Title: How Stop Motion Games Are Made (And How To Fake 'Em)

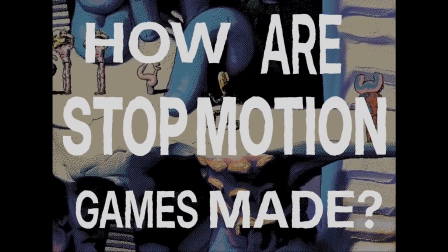0:00 How are stop motion games made and how to fake them?
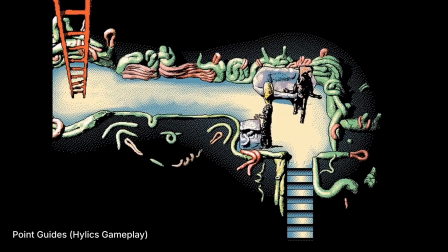0:04 Stop motion games no doubt have one of the most distinctive art styles out there. They're also one of the hardest ways to make a video game. Every frame is a real photograph.
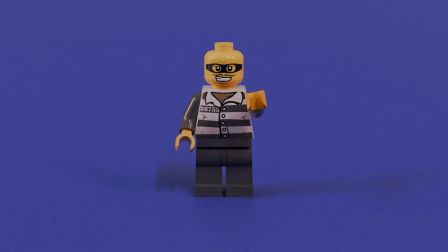0:15 The characters are physically posed by hand, photographed, moved a tiny bit, and photographed again.
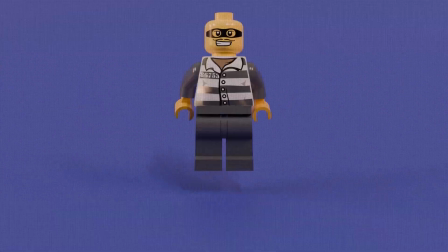0:22 When these images are played in sequence, they create the illusion of life.
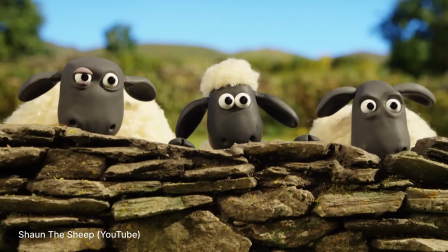0:28 Of course, this works brilliantly for TV shows and films. But games aren't films.
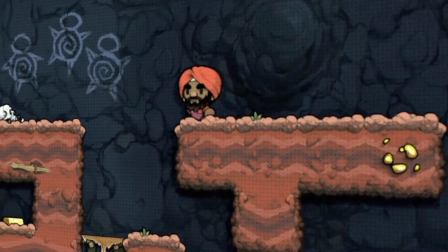0:34 Games are interactive. Players can walk, jump, attack, and maybe even hit a griddy.
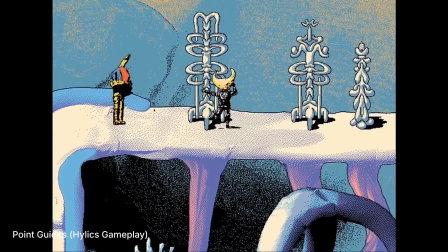0:42 So, how do you make stop motion interactive? The answer is surprisingly simple.
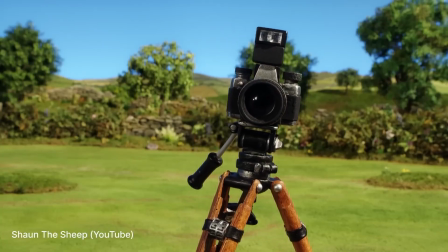0:48 You don't photograph a movie, you photograph actions.
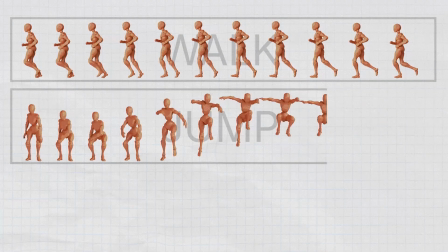0:54 Walking is one action, jumping is another, attacking is another.
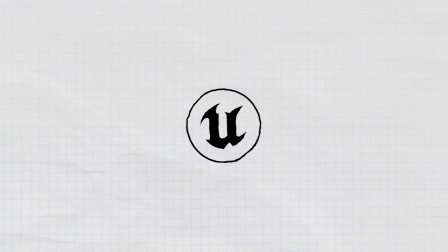0:58 These images are then imported into the game engine as animation sequences, much like sprite sheets.
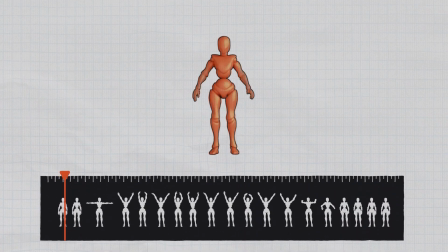1:06 When the player performs an action, the engine simply plays the corresponding sequence of images.
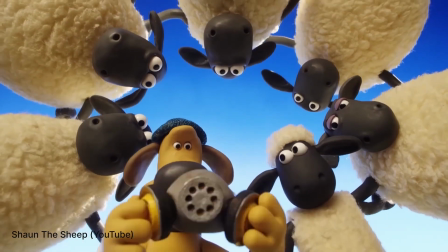1:13 This brings up an interesting question. Stop motion is known for its low frame rate.
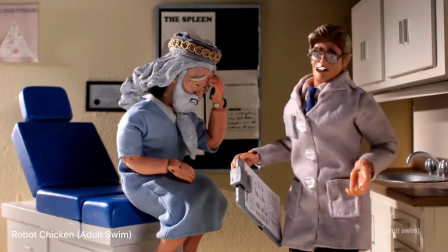1:19 Many stop motion animations are shot at 12 FPS or lower. So how can a stop motion game run smoothly?
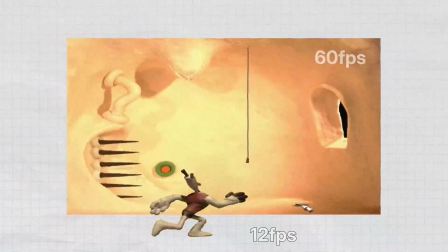1:28 Well, the animation and the rest of the game can run at different frame rates.
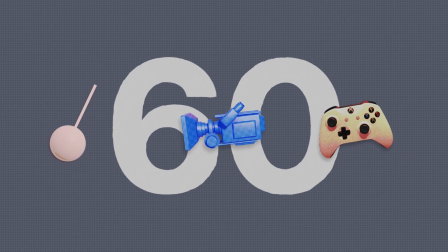1:36 The physics, the camera, and the player input can run at 60 FPS, while the character animation is limited to 12 FPS.
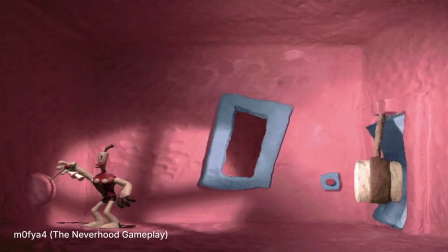1:45 That's why stop motion games can still feel responsive.
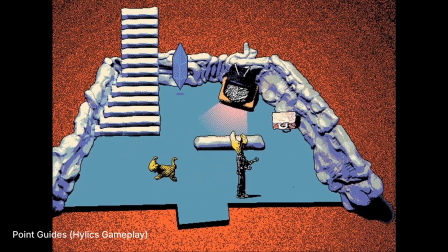1:50 But if stop motion is this demanding, how are smaller studios pulling it off?
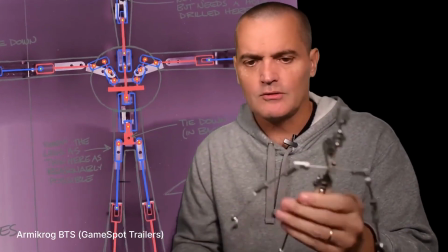1:56 Making a real stop motion game is incredibly expensive.
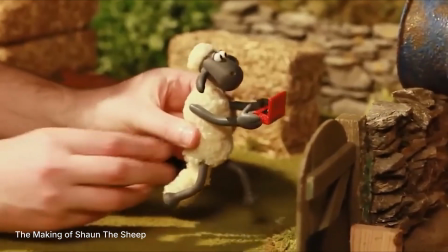2:00 Every character has to be physically modeled, every prop has to exist in the real world, every environment has to be built by hand.
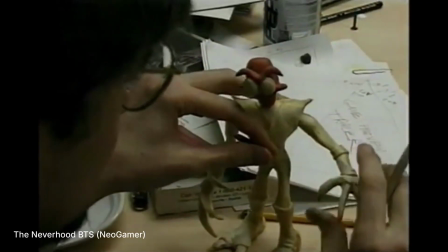2:09 Unlike digital art, redesigning something isn't always as simple as pressing undo.
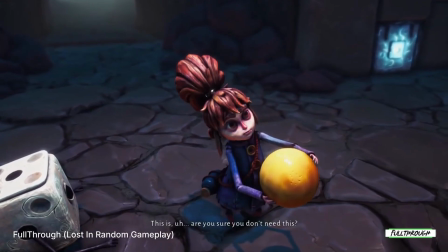2:16 That's why many games that look like stop motion aren't actually stop motion at all.
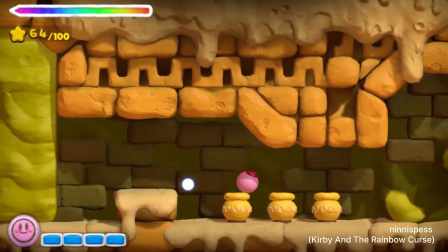2:24 Many modern stop motion games don't use photographs. They are ordinary 3D games.
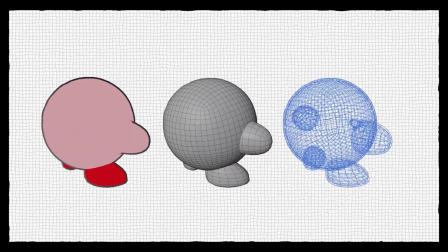2:30 The characters are regular 3D models and the animations are created just like any other game.
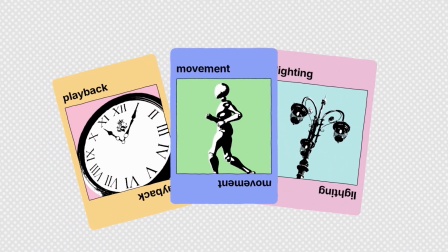2:37 However, developers have come up with a variety of techniques to recreate the stop motion look.
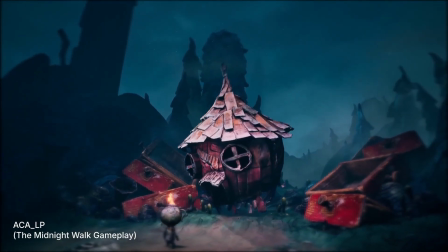2:43 One of the most common tricks is something we have already covered, reducing the animation playback rate to something like 12 FPS.
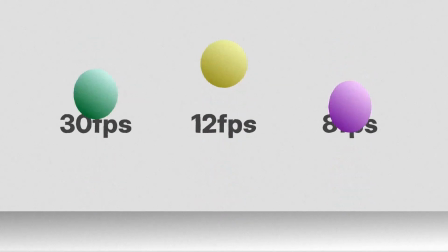2:53 But of course, lowering the frame rate alone doesn't magically make an animation look like stop motion.
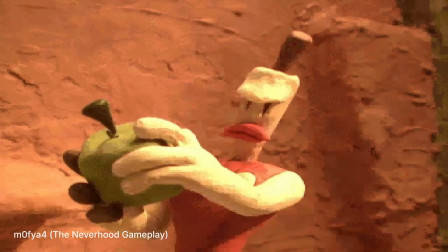2:59 Real stop motion is imperfect. It's messy. The clay bends slightly with every pose.
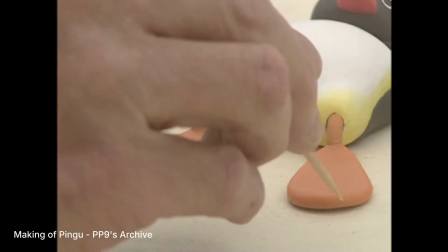3:07 A hand doesn't always land in the same spot. And there are subtleties in lighting.
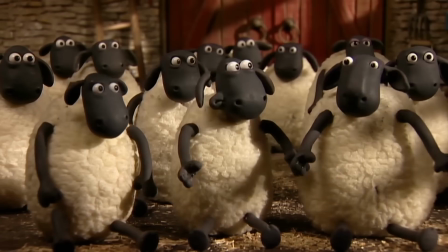3:14 These tiny irregularities accumulate, and strangely enough, that is exactly what makes stop motion feel special.
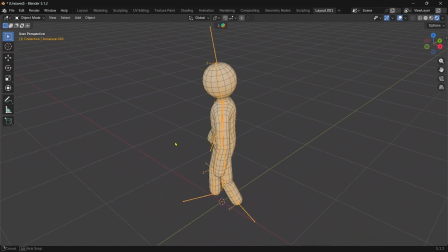3:24 To recreate this feeling, developers focus on the small details.
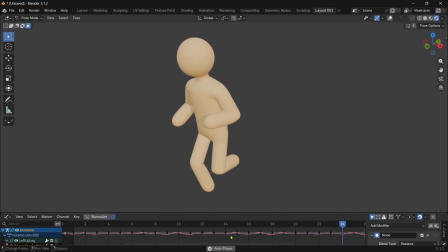3:29 Slight jitters in movement, tiny variation between poses,
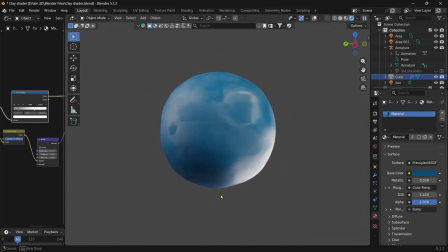3:35 and materials that look molded by hand instead of generated by a computer.
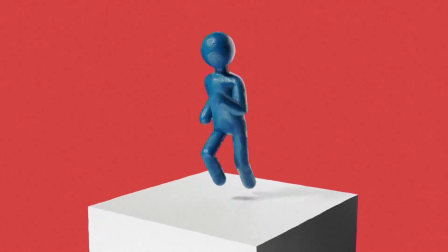3:40 The goal here is not realism. It is to create the illusion of something physical.
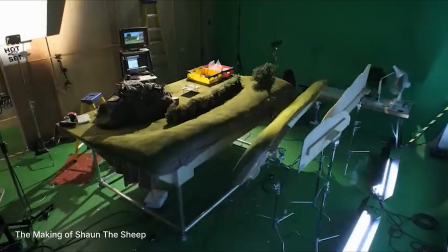3:47 Here's the thing. Apart from reducing production costs, there's another reason to fake stop motion.
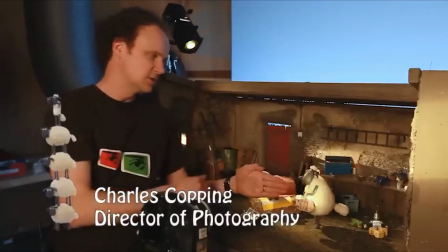3:52 It's about circumventing the limitations the medium brings. Want dynamic lighting?
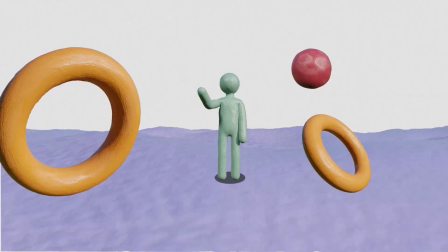3:59 Good luck. Want to freely rotate the camera around the character? Forget it.